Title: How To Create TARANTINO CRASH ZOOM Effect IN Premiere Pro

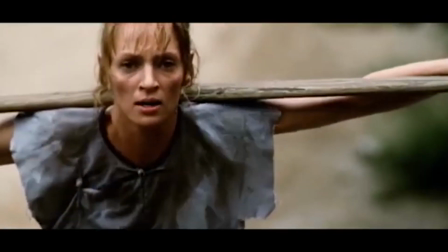(0:00)
Hello everyone and welcome to another Premiere Pro tutorial. Today I'm going to show you how to do the Tarantino crash zoom effect digitally inside Premiere Pro.
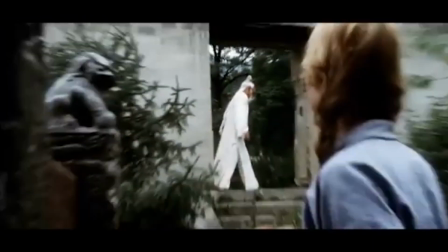(0:07)
Now normally the best way to do this is in camera using a power focus zoom lens,
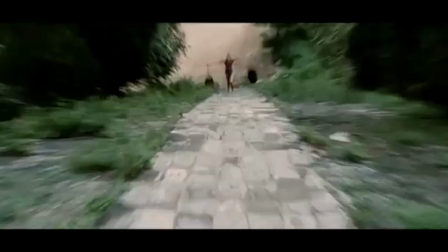(0:12)
which means that you can change the focal length on the lens and it doesn't affect the focus of your video.
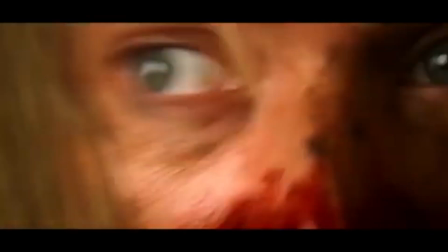(0:17)
Now the effect can be used creatively in a lot of ways to reveal an important character or important characters.
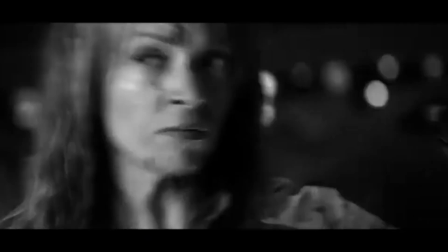(0:23)
It can be used to heighten the emotion of a character, and you can also use it just because the effect is cool or to draw your viewers' attention to any portion of your video.
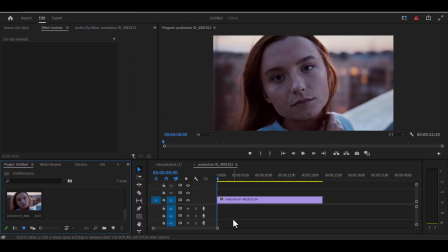(0:31)
Now to create this effect, the first thing you are going to do is to come over to your project panel over here and select new item and create a new adjustment layer and hit OK. Now drag this adjustment layer onto your video clip over here and stretch your adjustment layer to the duration of your video clip.
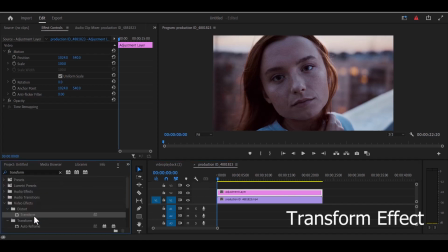(0:47)
Next, you go over to your effects panel and search for the transform effect and drag your transform effect onto your adjustment layer.
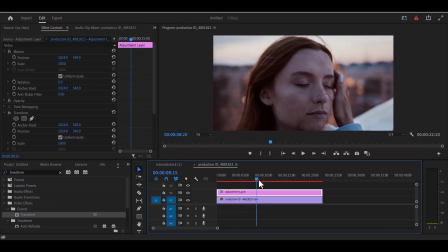(0:54)
The next thing you need to do is to move over to the portion of your video clip where you want to create this zoom in effect. So what you are going to do is just few seconds where you want the effect to take place, you move over to your transform effect under your effects control panel and toggle animation for position and scale.
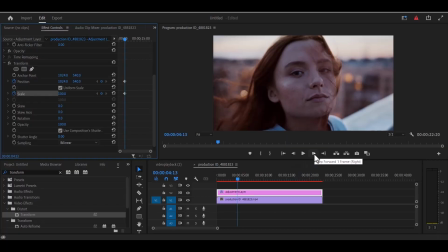(1:09)
Now you are going to move 7 frames forward by hitting this right arrow 7 times. 3, 4, 5, 6, 7.
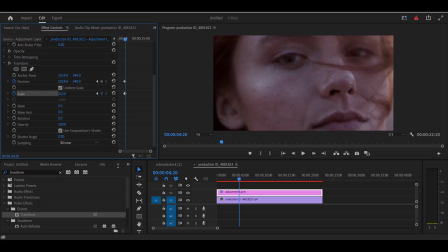(1:16)
Now at this position, you're going to increase the scale to really zoom into the object or the subject you want to zoom into, and you can also adjust the position.
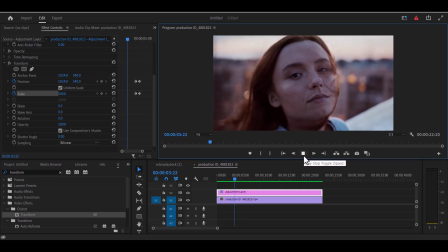(1:24)
Now if we go back a little bit and hit play, you can see that crash zoom effect over here.
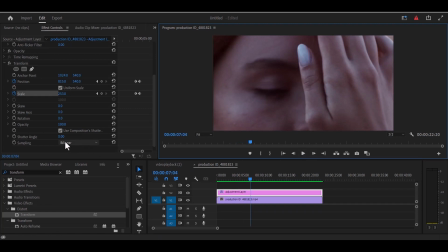(1:30)
Now to add the motion blur effect, as we are zooming in, we are going to change the shutter angle to 360 and deselect use composition shutter.
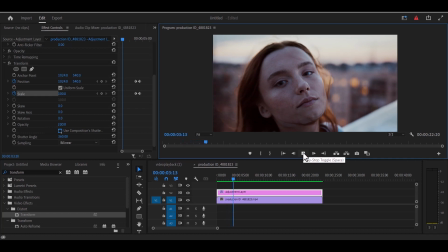(1:39)
And as you can see, we have successfully created the crash zoom effect.
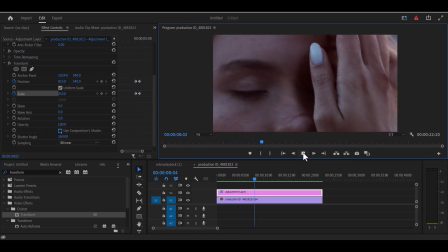(1:43)
But bear in mind, if you are doing this in post-production, it works better if you are working with high resolution footages.
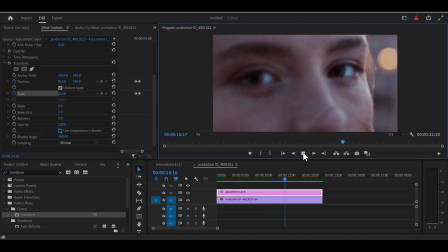(1:48)
Thank you guys for watching this tutorial. I hope you found this tutorial very useful. If you did, kindly subscribe to my YouTube channel and don't forget to drop your feedbacks in the comment section.
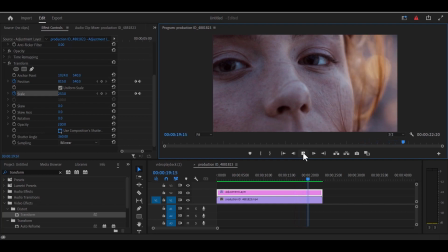(1:56)
Thank you and see you guys in my next video tomorrow.